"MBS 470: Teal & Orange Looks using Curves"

Hey everybody, Mark Spencer here. I've just released an update to my advanced color correction in Final Cut Pro X tutorial in order to include more information about the new HSL color masking feature that was introduced in the 10.4.7 update to Final Cut Pro. It's a really significant new feature, you're going to want to check it out. There's a link below to the tutorial as well as a code so you can get 40% off for a limited time. In today's episode of MacBreak Studio, I'm going to show you how you can achieve the ever-popular orange and teal look that you see in so many films and TV shows.
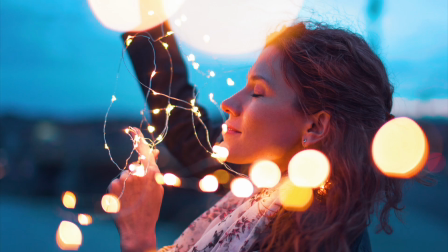0:30 The reason this look is so popular is because it builds on the basics of color theory and visual perception in order to separate skin tones from the background. Check it out and let us know what you think. We'll work with this shot to see if we can pull the subject out of the background. The waveform shows good dynamic range, although there's nothing very dark in the shot. And the color balance looks a little off with raised greens and blues. The vectorscope indicates decent saturation with traces right along the skin tone line.
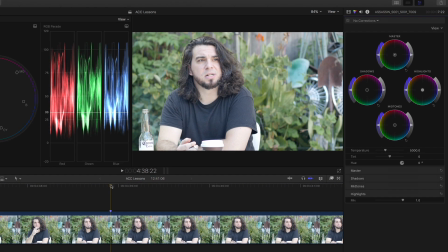1:02 I'll add a color wheel's correction to bring the shadow brightness down a bit,
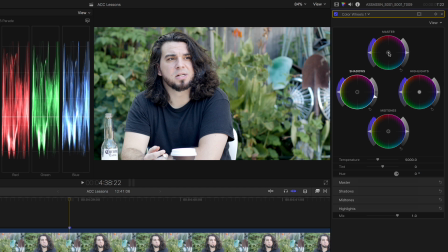1:06 and try to balance the colors by using the master wheel to push toward red, watching the RGB parade for good overall balance, but keeping the vectorscope traces on the skin tone line, and maybe just a little boost to overall saturation. Let's toggle that correction with option C.
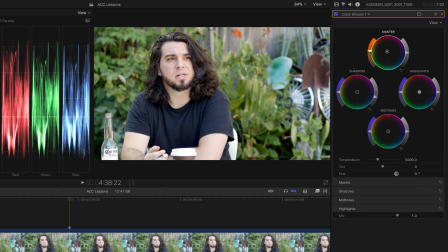1:29 Okay, with a basic correction in place, we can now add a curves correction with option E. There's a lot of red channel in the skin tones, so I'll add red to the midtones and highlights. The complementary color to red is cyan, so if I pull red out of the shadows,
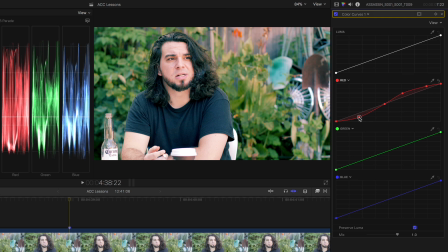1:48 I'll be adding cyan, creating more contrast between the shadows and highlights due to the color difference. On the vectorscope, I can see I'm pushing off the skin tone line, So, in the blue channel curve, I'll pull down a little in the highlights to correct for that,
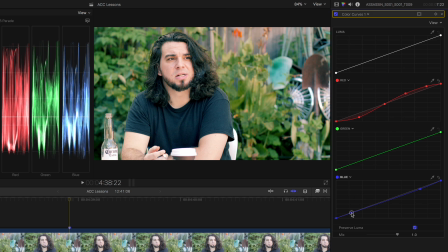2:03 and raise the shadows a tiny bit to push more towards cyan blue. These changes have affected the luminance, so I'll adjust the contrast with the luma curve. And let's toggle that correction with option C.
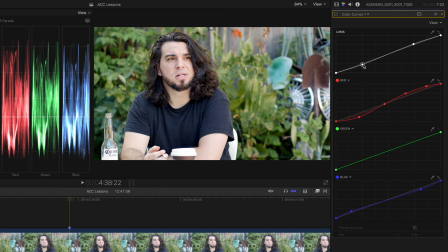2:20 Notice in the vectorscope how we've pushed the traces along the skin tone line with increased saturation in opposite directions.
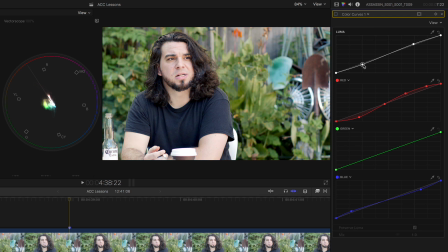2:27 This is the essence of the teal and orange look, creating maximum color separation between the subject and the background.
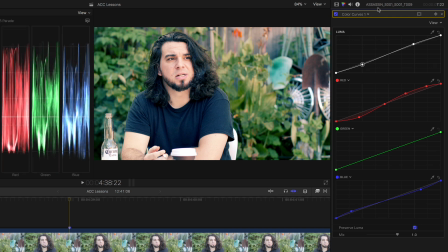2:36 Now I want to make more targeted corrections to the skin tones, so I'll add a Hue-Sat-Curves correction. I want to increase the saturation of the skin tones, so I'll sample them with a Hue vs. Sat curve, then raise the center control point, and play with the range of the lock points.
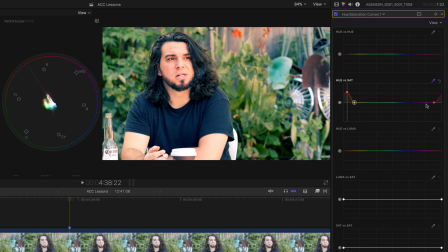If I now move to Hue vs. Luma curve and sample the skin tones again, I can reduce the highlights, which brings more detail to the skin.
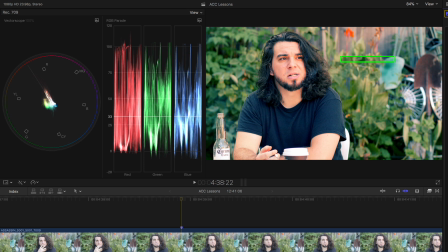3:11 A little goes a long way here. I can see in the vectorscope that I've moved some of the highly saturated traces off the skin tone line,
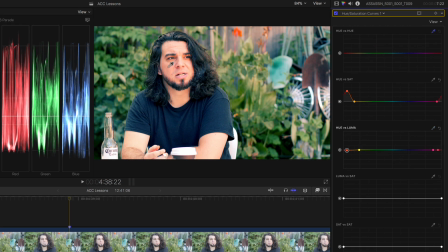3:20 so I'll use the Hue vs. Hue curve to sample the skin tones and shift them back towards the line. Let's now move the Luma vs Sat curve and set points so that we can pull our color cast out of the deepest shadows and the brightest highlights.
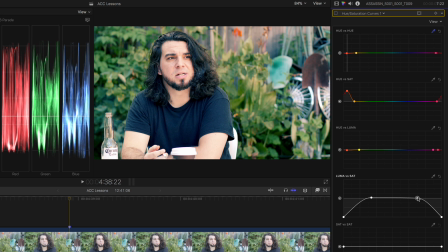3:41 If I toggle that correction with option C, we can see how much cool shade we've added to the shirt color and warm tones to the skin.
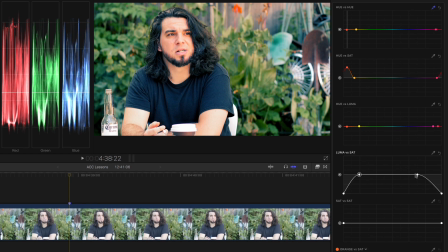3:51 Now the talent's lips are too saturated,
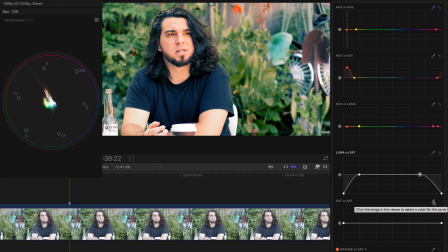3:54 so let's use the Sat vs Sat curve to bring down the saturation of just the most saturated portions of the shot,
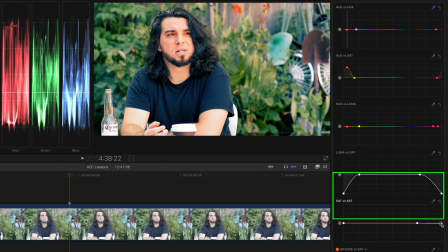4:01 and that fixes his lips nicely. I'd like to push the foliage further into the background.